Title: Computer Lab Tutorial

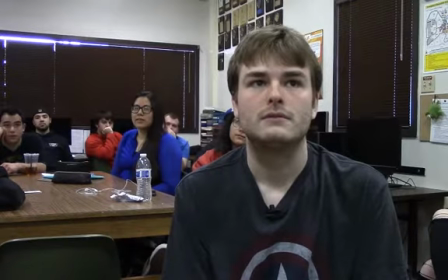I'm going to be in a chair basically over to this side a little bit, sitting here, so I can have an eye-to-eye conversation with Killian and I can monitor the camera.
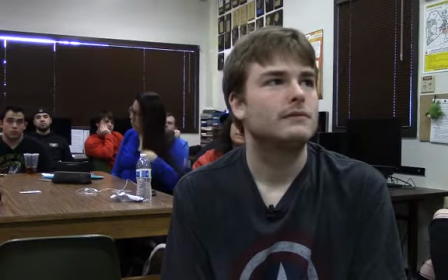Does that make sense? You don't want to be over here talking to Killian because, watch, he's going to start turning this way, and then you're going to see him, like, there he is looking up.
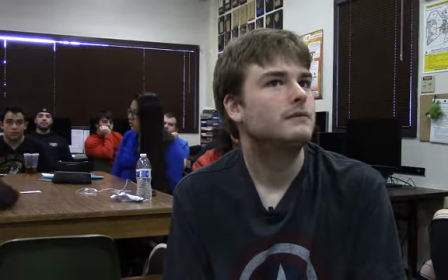This is more than a 12-second delay today. It's a pretty significant delay, but we're in yellow stream, so Killian's coming over here, and now he's looking at me over here.
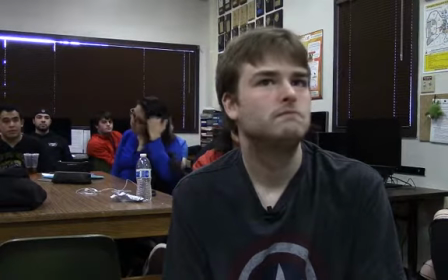Is this the type of interview you guys want to turn in? No. Where he's trying to have a conversation with me? Because now what are you paying attention to? You're paying attention to Jasmine's blue sweater. It's a very bright blue sweater.
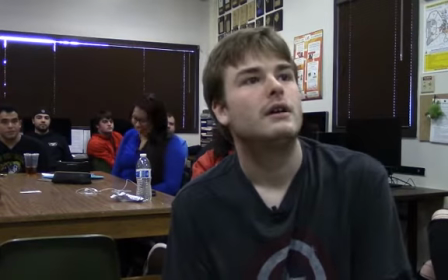It's going to be distracting. Does that make sense? Okay.
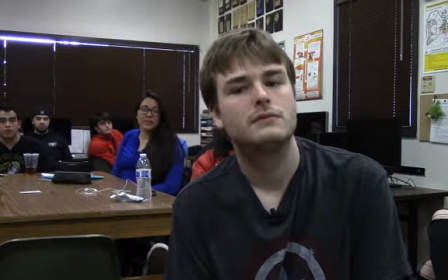When you're done interviewing, you turn off your camera, you hit, button that's, you're not recording anymore.
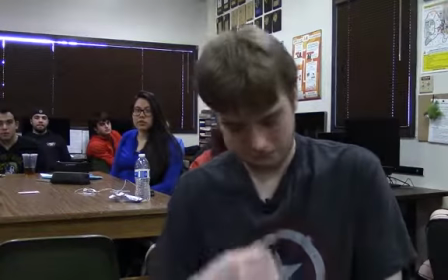And then you unplug the mic. And you ask your subject to take it out of their shirt and pull it down.
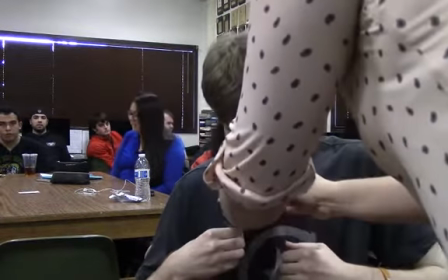Or you can help them if they can't figure it out themselves. And then you let them pull it down.
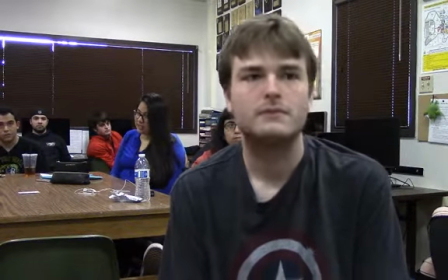Okay? Same thing, ladies and gentlemen, if you're interviewing a woman, thanks, Kelly.
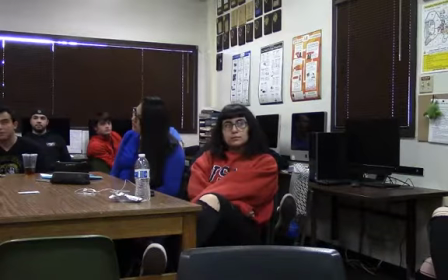If you're interviewing a woman, have them pull to the side. They should be able, like, I can mic myself in any shirt, so I usually wear an undershirt though. I'm gonna pull it up and I'm gonna mic myself. There's always a way to get into a shirt.
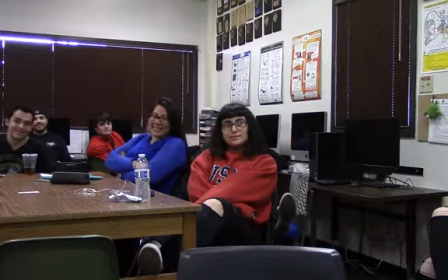That doesn't sound right. There's always a way to do this. Sometimes you're gonna see this black because it's gonna be a lighter shirt. If that really bothers you, I tell people to take it around, come up from the back and come this way.
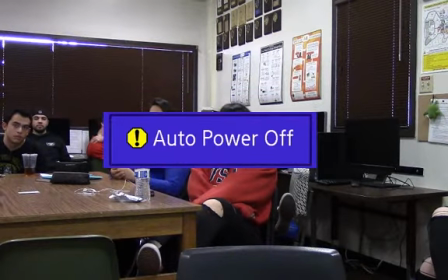So they can come up from the back of the shirt and come into the front. Does that make sense? That's how you would mic a person. Okay, I'm done with class today because it's now 12:20 and you guys are free to go. Remember that on Wednesday we are going to start tutorials in Premiere. You need to get here on time because I'm going to start on time.
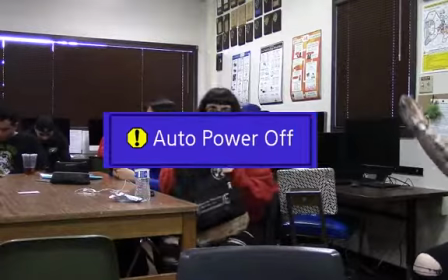I will see you guys then.